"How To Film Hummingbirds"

Good morning, good afternoon, and good evening, whatever applies to you. Let's get started with this tutorial. This is just the way, myself, how I try to get the best pictures and videos of the hummingbirds on our back porch or deck.
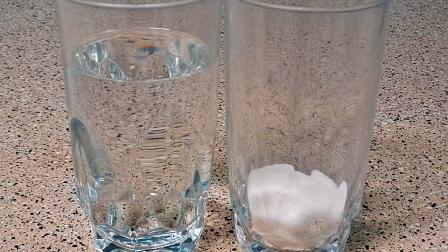And you want to keep in mind that you want to use the normal white sugar you get from the store. And you can heat it on the stove with four parts water one part sugar for the hummingbird nectar and let it cool down before you pour the nectar
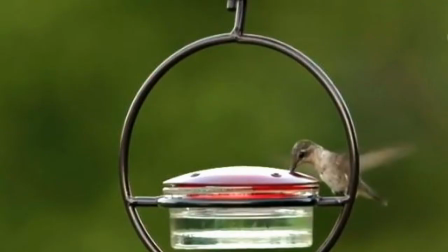into the feeder now these are the type of feeders i use except i have the red hanger as opposed to the black hanger that you see here if you search under the word mosaic
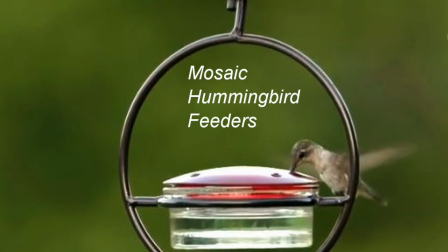and then also put hummingbird feeders you should find them and i really like these because bees are not able to get to the nectar unless you accidentally spill some of the nectar on the outside of the lid. However, of course, you can use whatever feeder that you prefer. Now, these are the feeders on our deck.
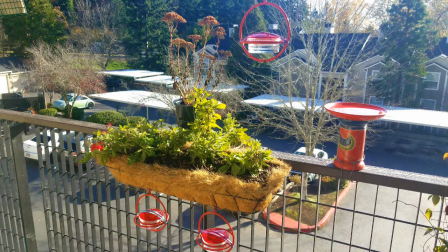As you can see here, there's one feeder above, and there are two that are below the flower basket. So to make sure that I get the right shot, I want the bird to come to the feeder where I'm filming.
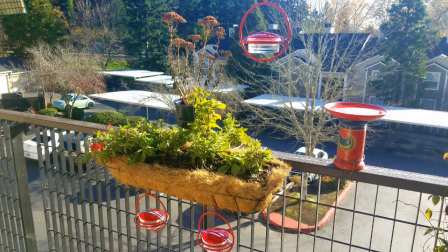So I take the feeder above and one of the feeders below and I hide them like you see here.
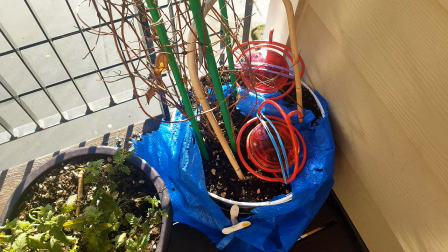So that leaves one feeder for the hummingbirds. Notice how my camera is close to the feeder.
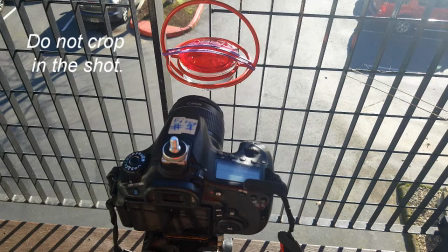I make sure that I do not crop in the shot. I just get a normal up close autofocus or manual focus. Those type of settings are actually best. Sometimes I shoot from the side, other times i'll shoot from another direction and because these birds change
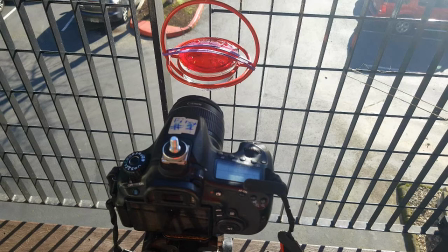directions also however after i've made the proper settings on my camera and before i start shooting i set the camera up close to the feeder like you see here i do not start filming i leave
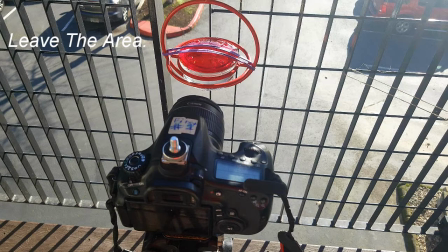the area and i wait until the hummingbird gets used to the camera being it usually it may only take about 15 minutes or so or it might take a little bit longer. And then you wait till they come and they feed there comfortably.
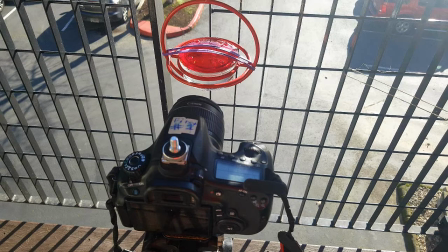And once they stop feeding or when you're ready to film and they stop feeding and fly away, go back to the camera, turn it on and record. But then back away, go back 10 feet or in my case, I go back inside our home.
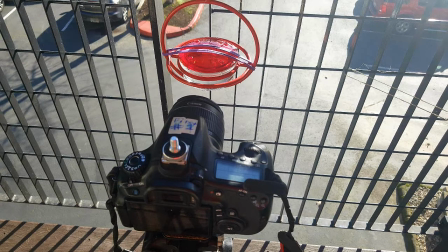And I let the camera record for two to three minutes or so. And if the hummingbird has not shown up, then i go back out to the camera and i erase the footage and i set it to record again and
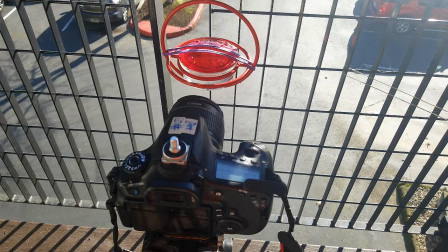then i go back inside the house and wait and i continue that process until the hummingbird arrives and i get to film or i finally get the shot so you have to be patient but it does pay off here are some shots i filmed and as you can see if if you get
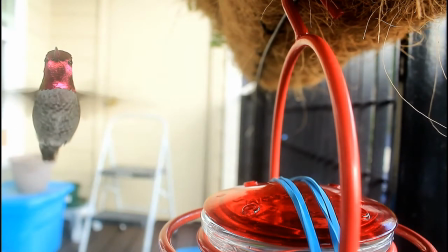a good angle you can see the colors of this one i was very happy to get this shot it just amazes me now just a
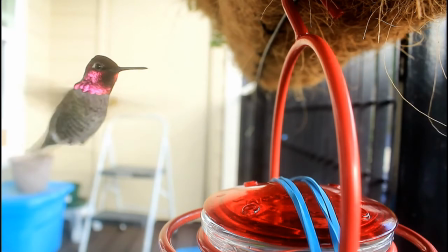little tilt to the head and it turns pink just like that so this is
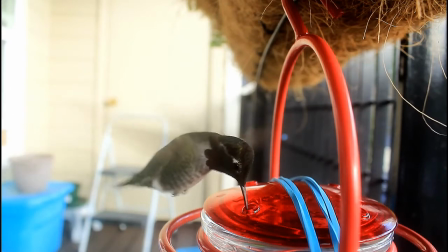one of my favorites now after a while if you do not take a camera with you and you just stand a couple of feet
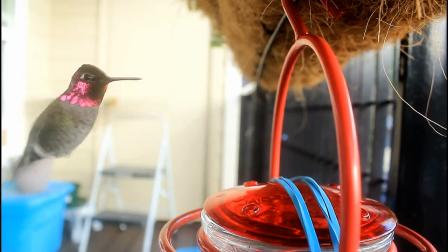or less from the feeder without moving the hummingbirds will get used to you and
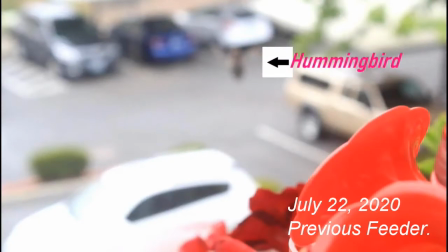they will start feeding near you here's a shot for example i got filming up close and holding the camera and i made sure here and you're going to see this in a moment here i made sure that i focused in on the area of the feeder making the background blurry but
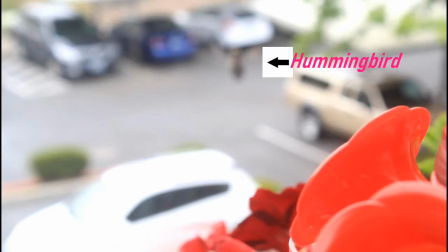getting a nice shot once you see the hummingbird here arriving this